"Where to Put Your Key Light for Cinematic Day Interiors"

How to light cozy day interiors. Hello everybody, my name is Marco Bagnoli, I'm a cinematographer, and today we talk about how you can make a cozy scene that still feels dramatic and has depth.
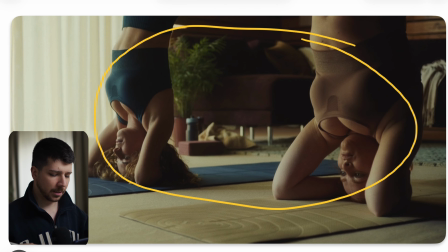[0:10]
This is the first shot we're looking at, and as you can see, we really have this crazy soft light across the bodies of these two women in this cozy living room,
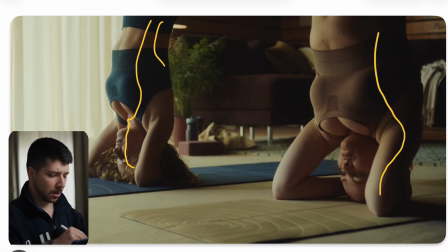[0:21]
but also we still have a lot of contrast and light depth. The whole scene feels bright and dark at the same time. How do we achieve a look like this? First thing is the key light. When you have a big space like this, you need to light also for a big space.
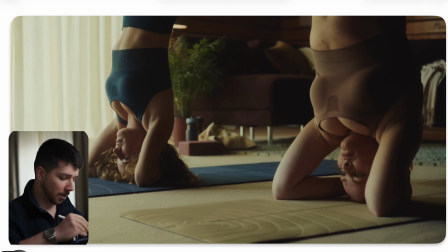[0:38]
What you don't have to do, or it's forbidden, is putting your light inside the room. This will destroy your look. What I mean with that, in this location, we decided we always need a light motivation. And our motivation is this window. So the light should also feel like a window.
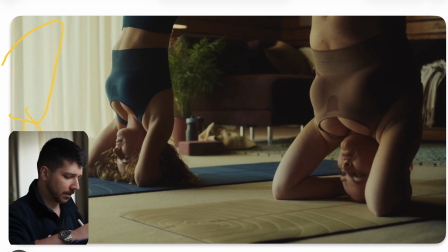[0:57]
So when you now put a light with a softbox in here and just shine it on the actor, it would feel right. It would feel really lit because the size of the source is now really
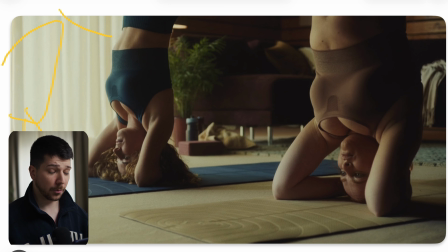[1:11]
different than what we actually try to convince the people to think about where the light is coming from. So what do you do in a situation like this? We would put outside a huge butterfly. We cover the whole area, 20 by 20, 12 by 12 view,
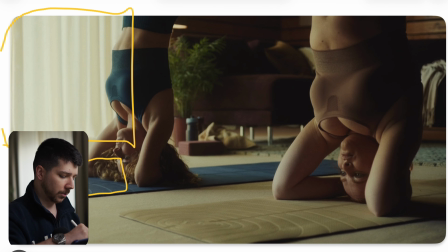[1:27]
and then we would put our strongest light to make the interiors with this big of a location. You need the big guns, M90s, M40s, and put the lights like this outside.
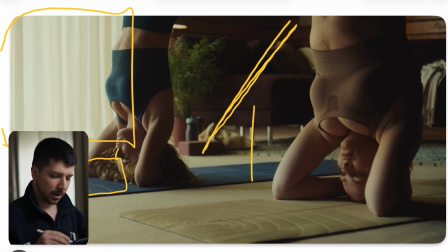[1:41]
Nowadays, there are different kinds of ultra bouncers. You have this normal one with just a big white layer.
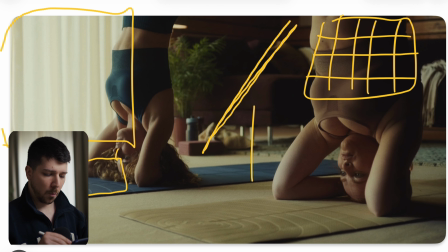[1:48]
Then you have also these newer ones. We have this texture where one grid is golden, white, gold. Or there's another one where you have the same, but one is blue, one is white, one is blue, one is white, one is blue.
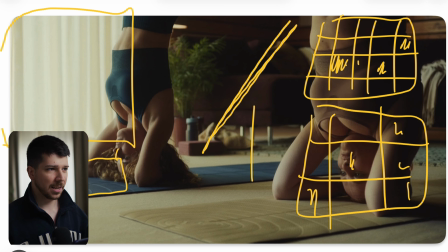[2:04]
These new ultra bounces try to simulate more of a real feeling because the light outside doesn't bounce white. Most of the time it bounces a little bit more blue. So that's the reason we have these blue patterns on here. It's a small detail.
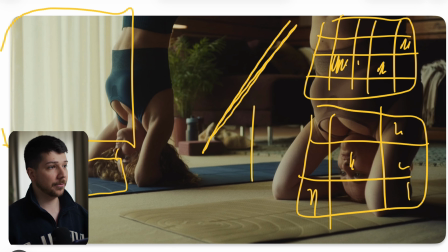[2:22]
It's not something that you actually see that much. But when you have side by side, you can clearly feel the more bluish color. It doesn't start to look on a different white balance. It just gives more the feeling of natural sky.
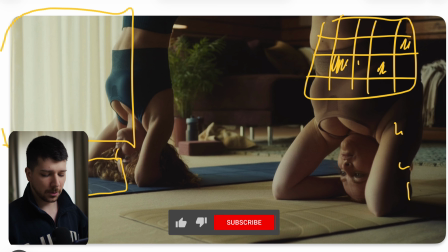[2:37]
So this is a cool thing to look at. And this is something you can use in a scene like this, but it's not necessary.
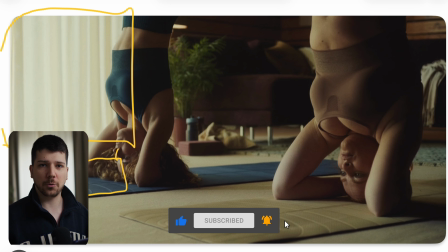[2:44]
When something like this your gaffer has, try it one time and learn for yourself what's the big difference is. So now we have this big lights,
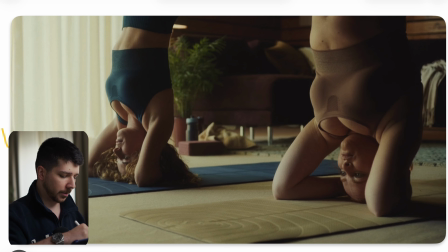[2:55]
M19, 80 kilowatts lamps that bounces into the scenery, and this gives us this nice key light on the people. But how do I get this nice contrast? Contrast I'm getting with neck fill.
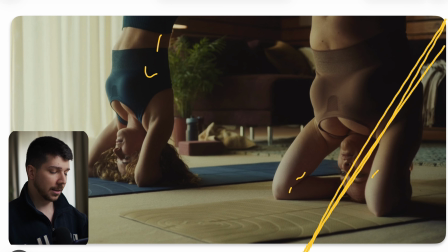[3:08]
When the location has very bright walls, a bright ceiling, the amount of light we're putting out with these lights bounces across the whole room. You can't control it really good from the outside where the light is bouncing. So we put neck on the whole other side of the room.
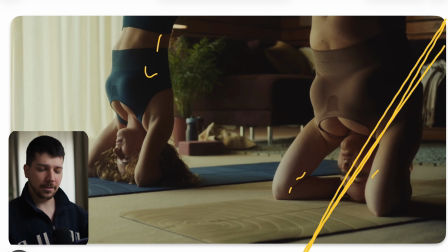[3:24]
Really put every wall that is not your camera looking at negative fill, and this will reduce the contrast on the other side, increase the contrast on the other side, and now we get this nice soft light in combination with these deep shadows.
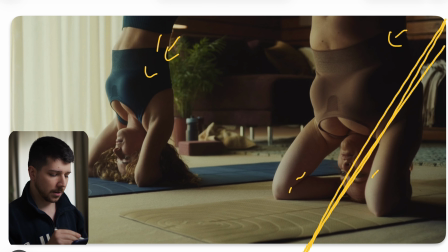[3:40]
And as you get closer with a negative fill, the shadows become even more intense. Now you can control your contrast.
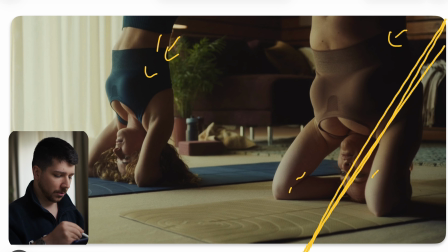[3:48]
When your ambience in the room is still not good enough, so your whole shadow is too extreme and it feels too side-lit, the other thing you can do, put a butterfly into the room exactly in front of the girls,
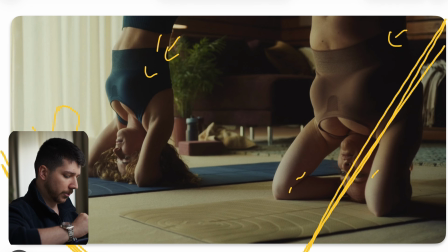[4:02]
also in an angle, and blast 1200D or something like this into the butterfly. Wait, I redirect it for you. So here in the room, and then you do bounce the light just straight into the scene, but on a really low level,
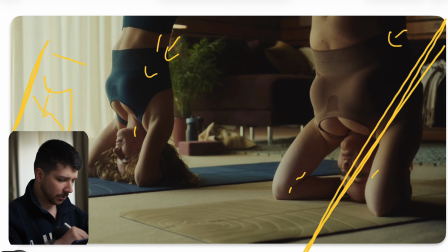[4:19]
so that we just fill in the shadows a little bit so that we don't have a light ratio that is too extreme.
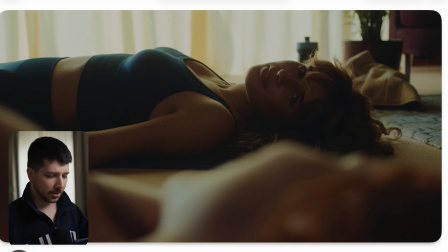[4:26]
Now we have the full control about the look. Here now on this shot we have a different angle, and as you can see, she is pretty much not lit at all. They still going for that look that the light is just coming from the window. What I mean with that is when the light is only coming from here, there shouldn't be light on the side.
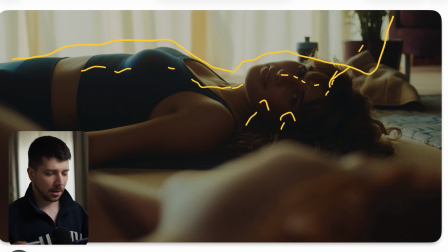[4:45]
The soft light just wraps a little bit across the body. Also, when you have a commercial that's really about sports,
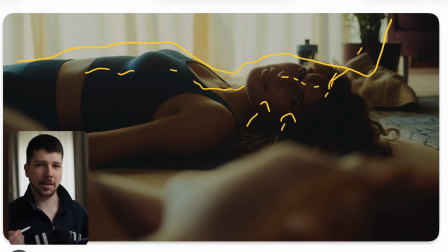[4:54]
you try to light a bit more dramatic because it defines more the body. You want to see the silhouette of the body a bit better. The only thing I would probably do here is put a bounce board closer to
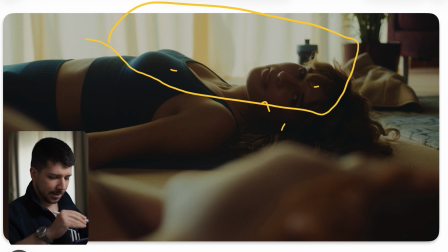[5:06]
the scenery so that we can get a little bit of fill on her side, because otherwise it could happen that she just blacks out and we had a lot of clipping on her face, but we actually want to see the expression.
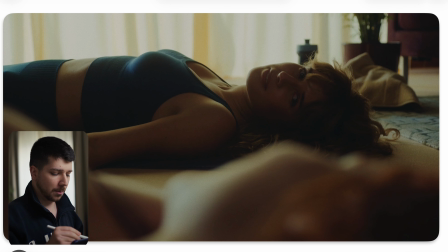[5:19]
We don't use the light in this scenery because this would be the moment where it starts to look really unnatural. Other tactic is you can do, we put just bounce board, a big one, above her and shoot a light into it that it bounces back on the body, that you extend the wrap a little bit.
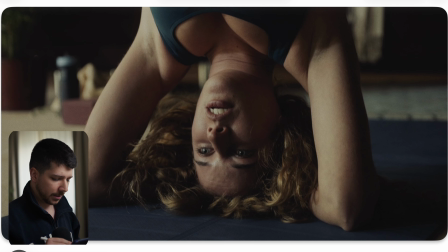[5:37]
That's also a way where you can get this look. Here in this more intense scene, you actually can see that the light is coming at an angle, and here they almost completely removed the fill light because now we have a really strong shadow,
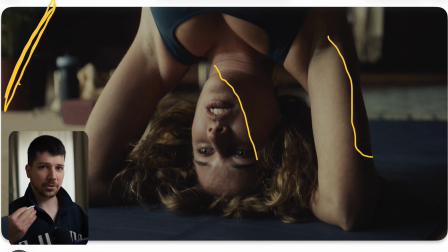[5:52]
and that's also when the mood and the shot is changing. So you can adapt as a cinematographer or director, that you can now change the light because the mood that you try to transfer now is a different one than before.
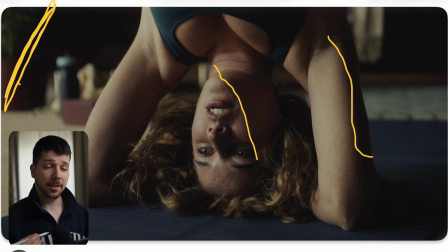[6:06]
So always remember, our job as a cinematographer is support the story, the mood with lighting, camera movement, camera lenses. So, and now they choose, okay, we want to remove a little bit of the fill light. We change the color a little bit into the cooler space. And now the whole scene feels totally different.
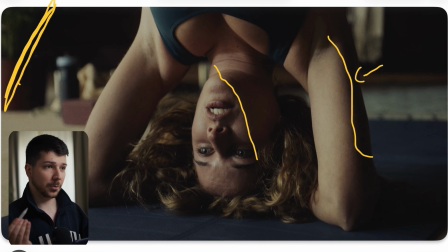[6:24]
But we actually just turn one light off, or practically just put a little bit less power into it and change the white balance. And now we get a completely different look with the same lighting setup. Another shot from this commercial is this underwater shot.
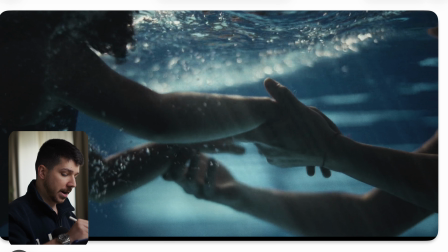[6:38]
And they are very difficult to do. Actually, when you're doing it at daytime, I think it's much more easy because now you just need one big light. You need a really strong one,
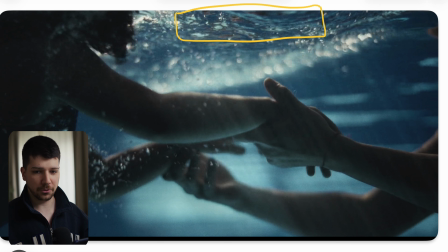[6:53]
2400X with a spot mount or a Fresnel and above when we're talking about LEDs, or the new Aputure XT5-6 or something like that. And you blast it just into the water, and now you get this really nice sun rays when you not already got the sun that's doing that, but now we have more control.
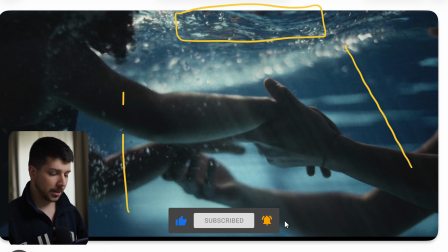[7:11]
At night, it's a whole different story. The lighting is actually pretty much the same. You need just less power and maybe a fill light to get a little bit more ambience, but to black out everything down there is pretty annoying when you want this void like type feeling.
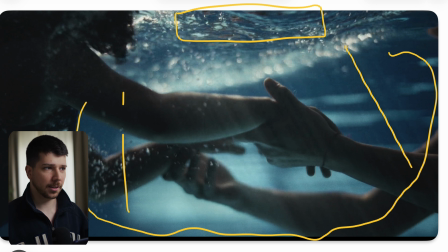[7:28]
And also shooting underwater, you can work with companies. They have, where I met people where you can talk with them underwater. They have a system where you can use with frequencies or I don't know. And now we can talk with the cameraman under the water.
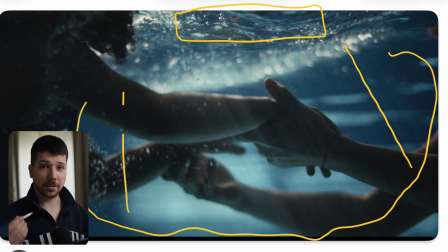[7:46]
They have cables that you can still view what the cameraman is seeing, but it's really, really expensive.